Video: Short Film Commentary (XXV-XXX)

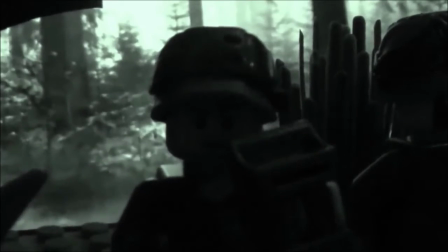[6:54]
mentality behind that uh to leave it open-ended but uh yeah that was a lot of fun to mess around with uh i also mess
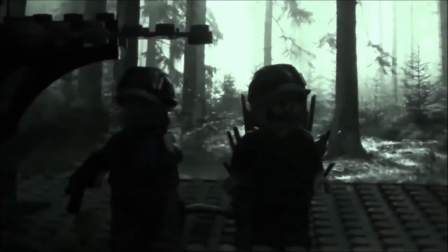[7:00]
around with like new color grading stuff too i use davinci resolve now it's a really great program it's free too it's really great i'm not sure if there's
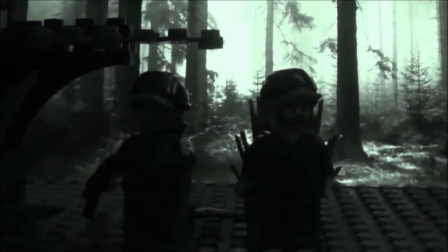[7:07]
like a premium version or not i've really looked into that i'm sure there probably is but the free one it gives you a lot of options like there's
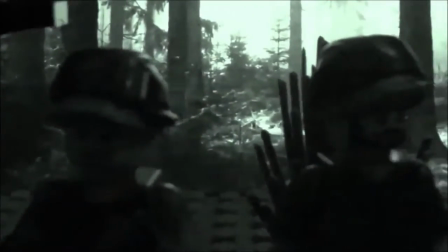[7:12]
so much stuff you can do this of course is not you know sponsored um and you know you can like just do various things including
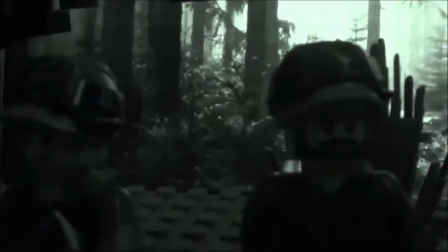[7:17]
color grading too which is a lot of fun i've always really wanted to get into color grading and uh you know using windows live movie maker you know
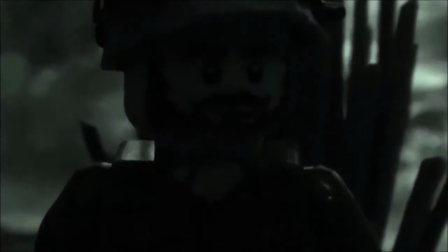[7:23]
the color grading options are not uh there's not a lot of them are there no it's just like various filters like all the filters you
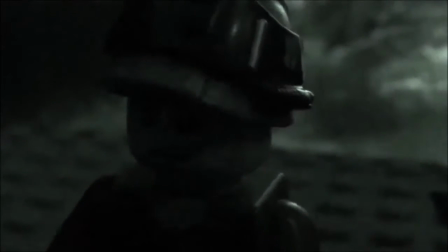[7:30]
see in my videos are pretty much that's that's what those are from you know black and white they have like three different types of black and whites uh with various
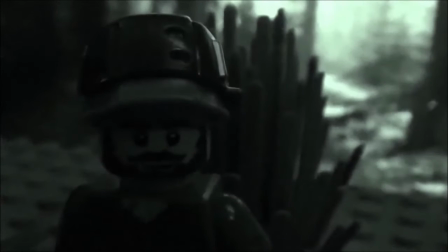[7:36]
channels muted and stuff like that um it's pretty cool then you know you have sepia tone and you know the blue filter for
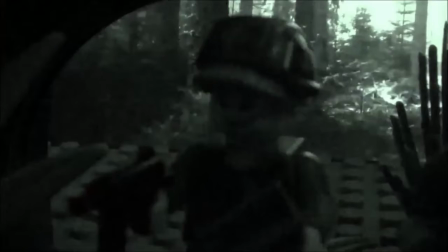[7:43]
whatever reason is why not uh and then you have like you know just other stuff too like the the sort of the uh
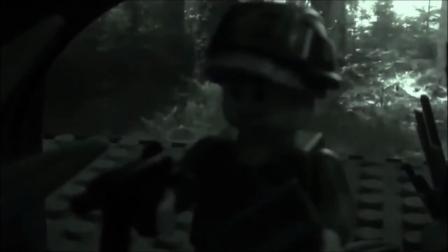[7:49]
rainbow one and stuff like that i think it's called like spectrum or something like that and of you know different effects like that uh but this though really allows you
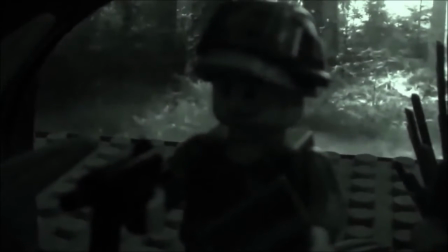[7:55]
to fine tune and like really you know just mess around with the coloring and stuff and that's where i got this from like the green look of
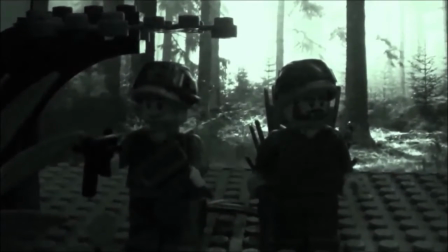[8:01]
it that's from davinci resolve i just sort of unmuted most of the things except for like the green channels i think and just sort of messed
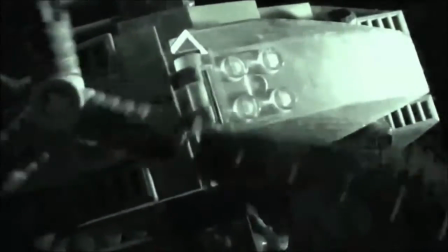[8:07]
around and tried to get like a nice color i wanted it to be sort of like a faded now like a bright in your face cream it's sort of
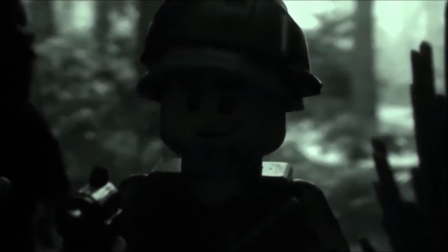[8:12]
like almost like a sort of foresty green i suppose so that was that was pretty fun to mess around with i also use that
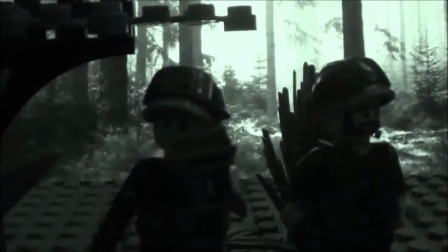[8:18]
for other stuff too like if you've seen um i think it's yeah men on the moon like when they go into lewis's brain and like they go to like cheese
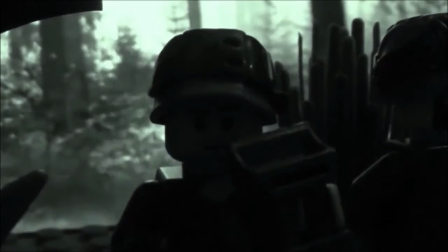[8:25]
world or whatever and you know it's it's all yellow and something like the apocalypse world too is all yellow and stuff like that
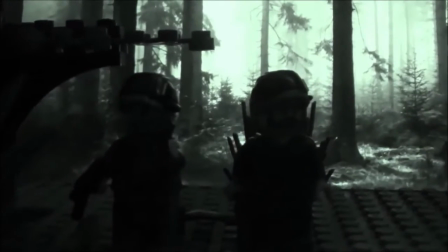[8:31]
too uh and also in men on the moon or orange orangey sort of color yeah that's all da Vinci resolves yeah it's a great
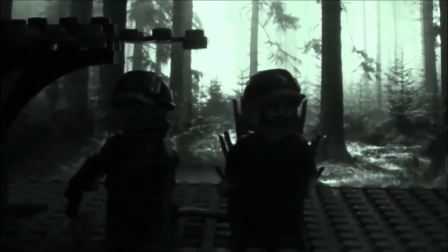[8:37]
program and i used it specifically for this too like that was like the first time i used it for like an entire wago project so that was fun and
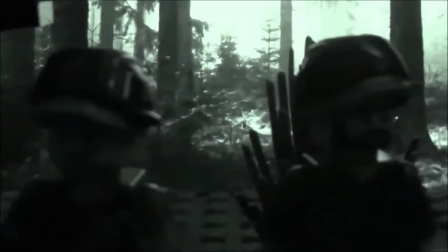[8:43]
yeah wandering soul pretty simple but it was a fun time all right so next we have white noise i had this idea uh i sleep
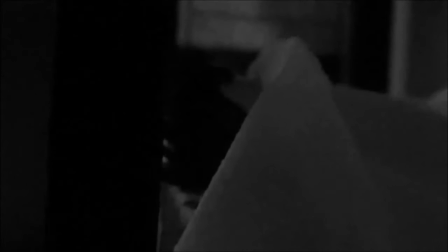[8:50]
with a noise machine white noise machine and i was turning it on and accidentally turned it off and like it was just like dead silent it's like really
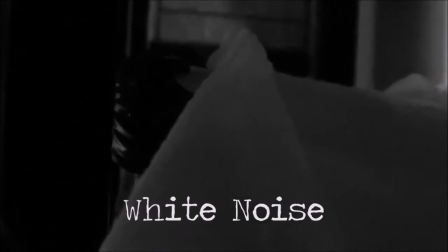[8:58]
eerie and kind of creepy just like it's like this idea of like constant noise but then like the jump scare is that the noise stops
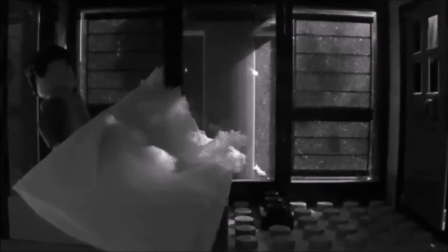[9:05]
and i sort of was just like whoa i was just standing there mom was like yeah that's kind of creepy i was like wait that's an idea right
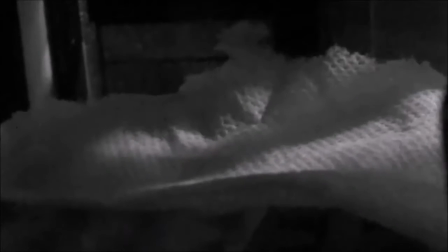[9:12]
there short film idea so i turned it into a short film it's very basic you know just the shots of this guy around the house i actually even
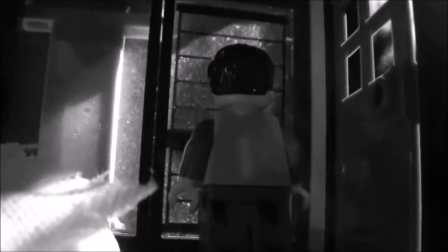[9:18]
like thought of filming this in live action but i don't quite have the equipment to do it properly like i'd have to have like you
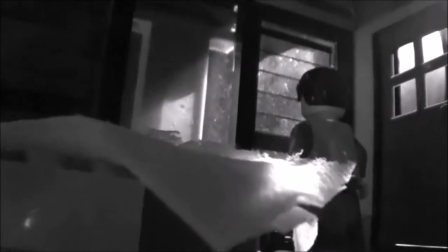[9:25]
know um i have to mess around with lighting and stuff like that too and it'd be really hard to do since i don't have like too many like options
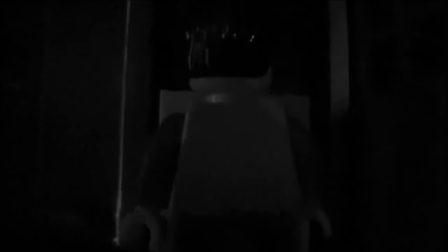[9:30]
and stuff like that but uh yeah you know this guy just wandering around the house just very basic sort of like in a sense
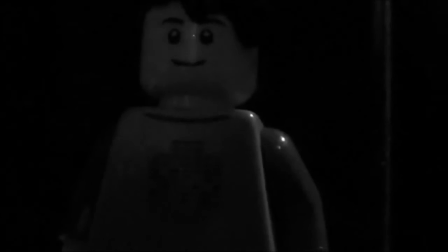[9:36]
like it's it's sort of like a calming thing where um you know you're just watching the sky and it's it's just you hear the white noise and stuff like that
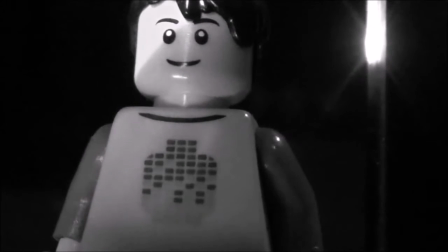[9:42]
like white noise is typically meant to be calming unless it's like used in like horror situations when you know it's not exactly meant
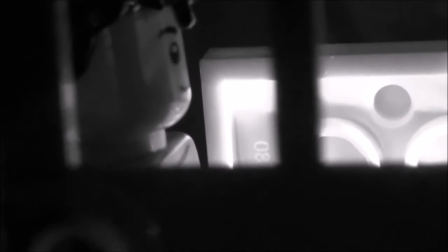[9:48]
to be calming right uh but in this case so i wanted to sort of like lull you into like a sense of security of just like oh this guy is just walking around everything's fine